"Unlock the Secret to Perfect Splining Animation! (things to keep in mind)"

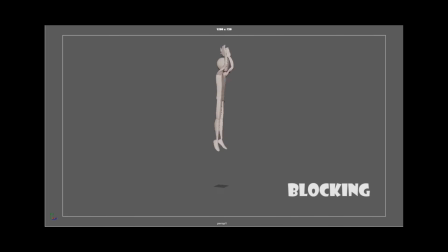Welcome to part 3. In part 1, I explained how to bring a video reference into Maya. In part 2, I bored you with how to block out a shot, which is basically a jump. And in this part, I'll be splining the blocked version, trying to keep this video as short and informative as possible.
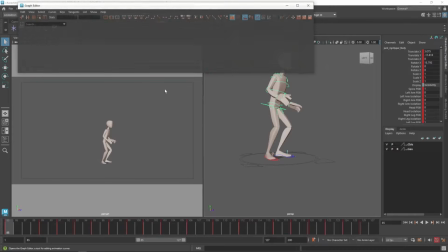It will be a wrong idea to move to spline unless your blocking pass has all the elements of movement like keys, extremes and breakdowns.
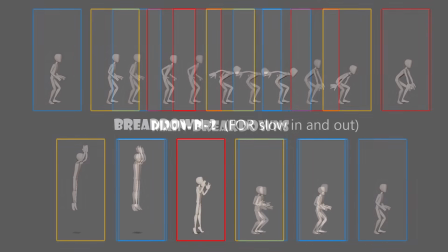Because it is more important to establish the movement first rather than just smoothing the animation.
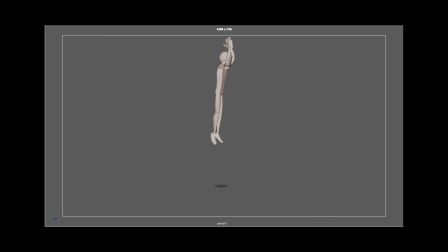You have to make sure that the idea that you are trying to convey is clear and the actions are working pretty believably. Make sure to establish the holds in blocking phase, then only you should move to spline, else it will float like a boat.
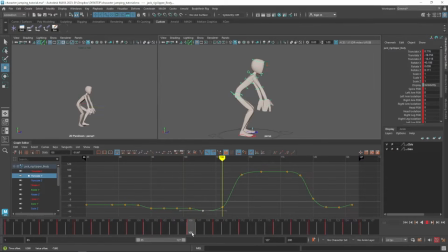Generally, I like to switch from spline tangent to step tangent and vice versa while blocking and make sure my timing is working before I jump to final spline pass. This process also saves me a lot of time. I was taught in the very beginning of my career to make the graphs look clean and smooth,
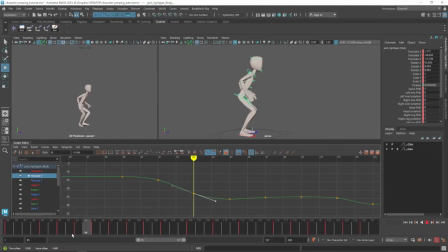which is a wrong idea and kind of a dangerous idea to give to a beginner. I wouldn't name the process cleaning graphs. The way I look at it is like giving meaning to the graphs. In the blocking pass, if you do step blocking like I did in the previous video, you are putting the poses which has logic to be in there.
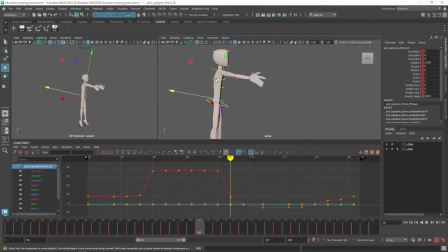Like if there is an anticipation, you are pushing a single pose that describes the anticipation. And in that case, the graph is holding that particular information. When you clean graphs without knowing what you are actually doing, you might accidentally changing that blocking information.
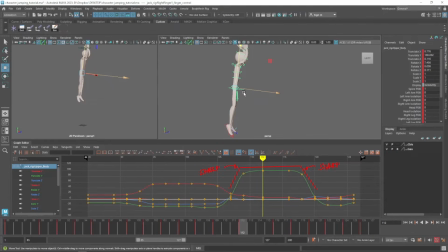Like here, I can see a stiff curve in the graph editor. If I try to smooth out the curve, it will be wrong, because the stiffness represents the height of the hip with respect to the quick timing followed by a hang time.
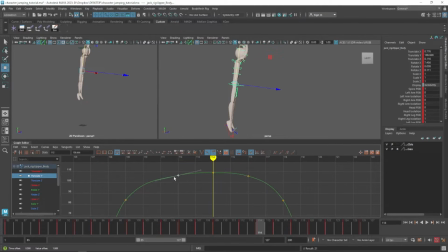If you are putting the poses in correct place in timeline and has a correct mechanics, your graph will be cleaned automatically. In this spline pass, you are actually editing timing. Remember this, a good looking graph has very little to do with a good looking animation.
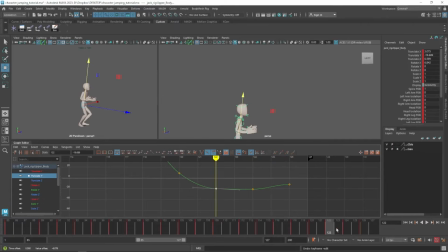Splining does not mean making the animation smooth. It's more like making the animation believable.
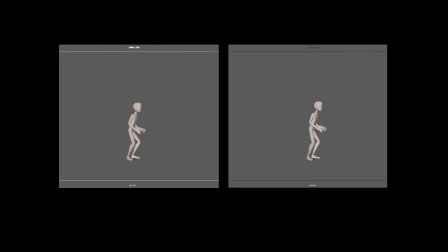I usually keep a playblast of the final blocking to match the crispiness of the timing in spline pass and also respect the holds.
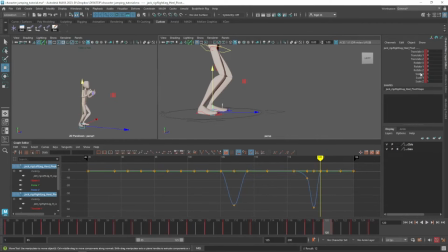Here I'll be keeping a special eye on pushing and landing weights of the feet. It should feel like it is pushing the body, not the body pulling the leg.
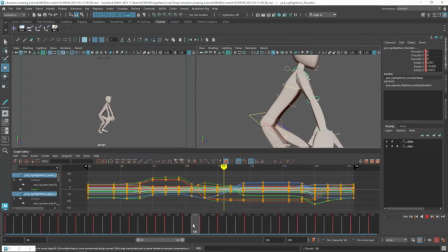Also, I got this opportunity to push the idea that throwing the hands has an effect on pulling the body.
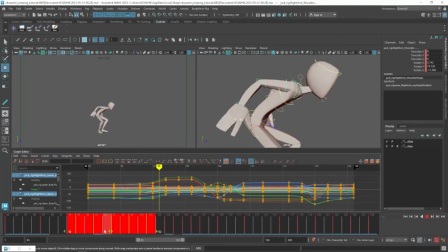I have kept the action clean and separate in the blocking stage. Now it's time to blend the actions together.
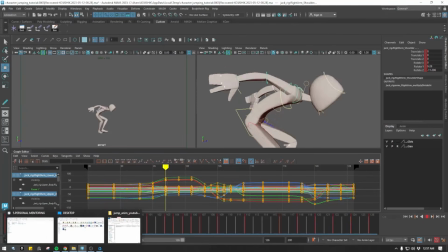In this case, I'll change the place where the hands are being thrown with respect to the spine up action.
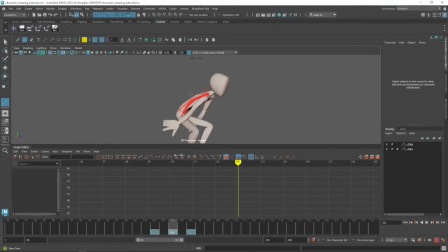I'm getting a good opportunity to work with the follow through of the spine. In general, check for pinning. Here, there is a pinning happening in this point. So I move the hip down to get rid of this odd pinning thing.
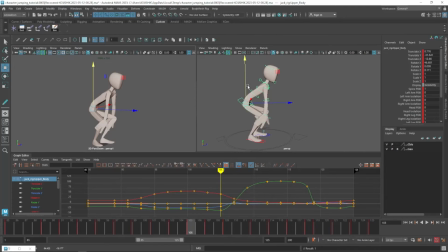I have heard this question quite a few times now. Should I add moving hold in this stage?
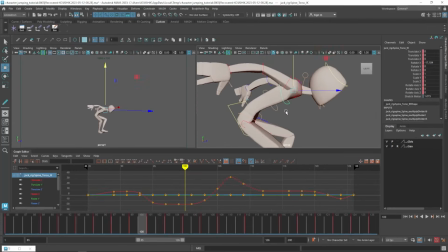To me, moving holds are very interesting thing and this has become a thumb rule now. If you can keep your character in a good pose, a dead hold will not bother your audience too much.
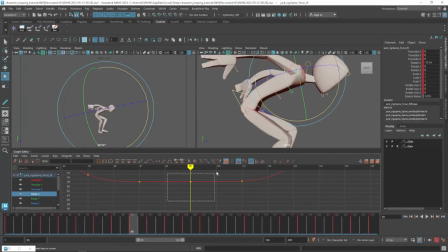To me, spline pass is like a sophisticated blocking version of the shot. So I like to keep dead holds for this stage and take care of it in the polish pass. But if there is a time crunch, I would make it a moving hold. It's up to you what you like to do.
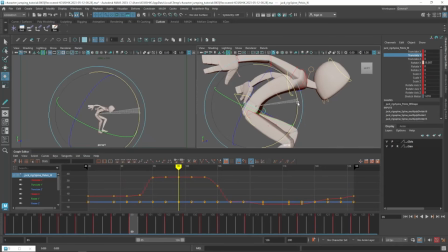This pass is mostly for finalizing timing, spacing, arc and overlap, all those basics, and acting choices if there is anything. These were the points that I usually keep in mind while splining a blocking pass. If I missed anything or if you wish to know something specific, let me know in the comment section below.
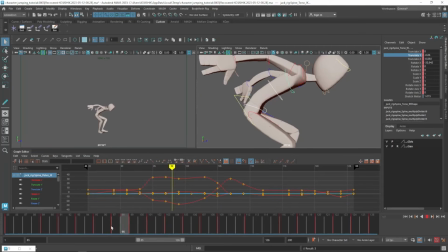To conclude this video, this is in-betweening stage. After this stage, your animation should look complete to a common man's eye.
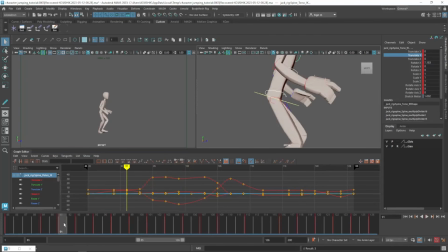Thanks for watching so far.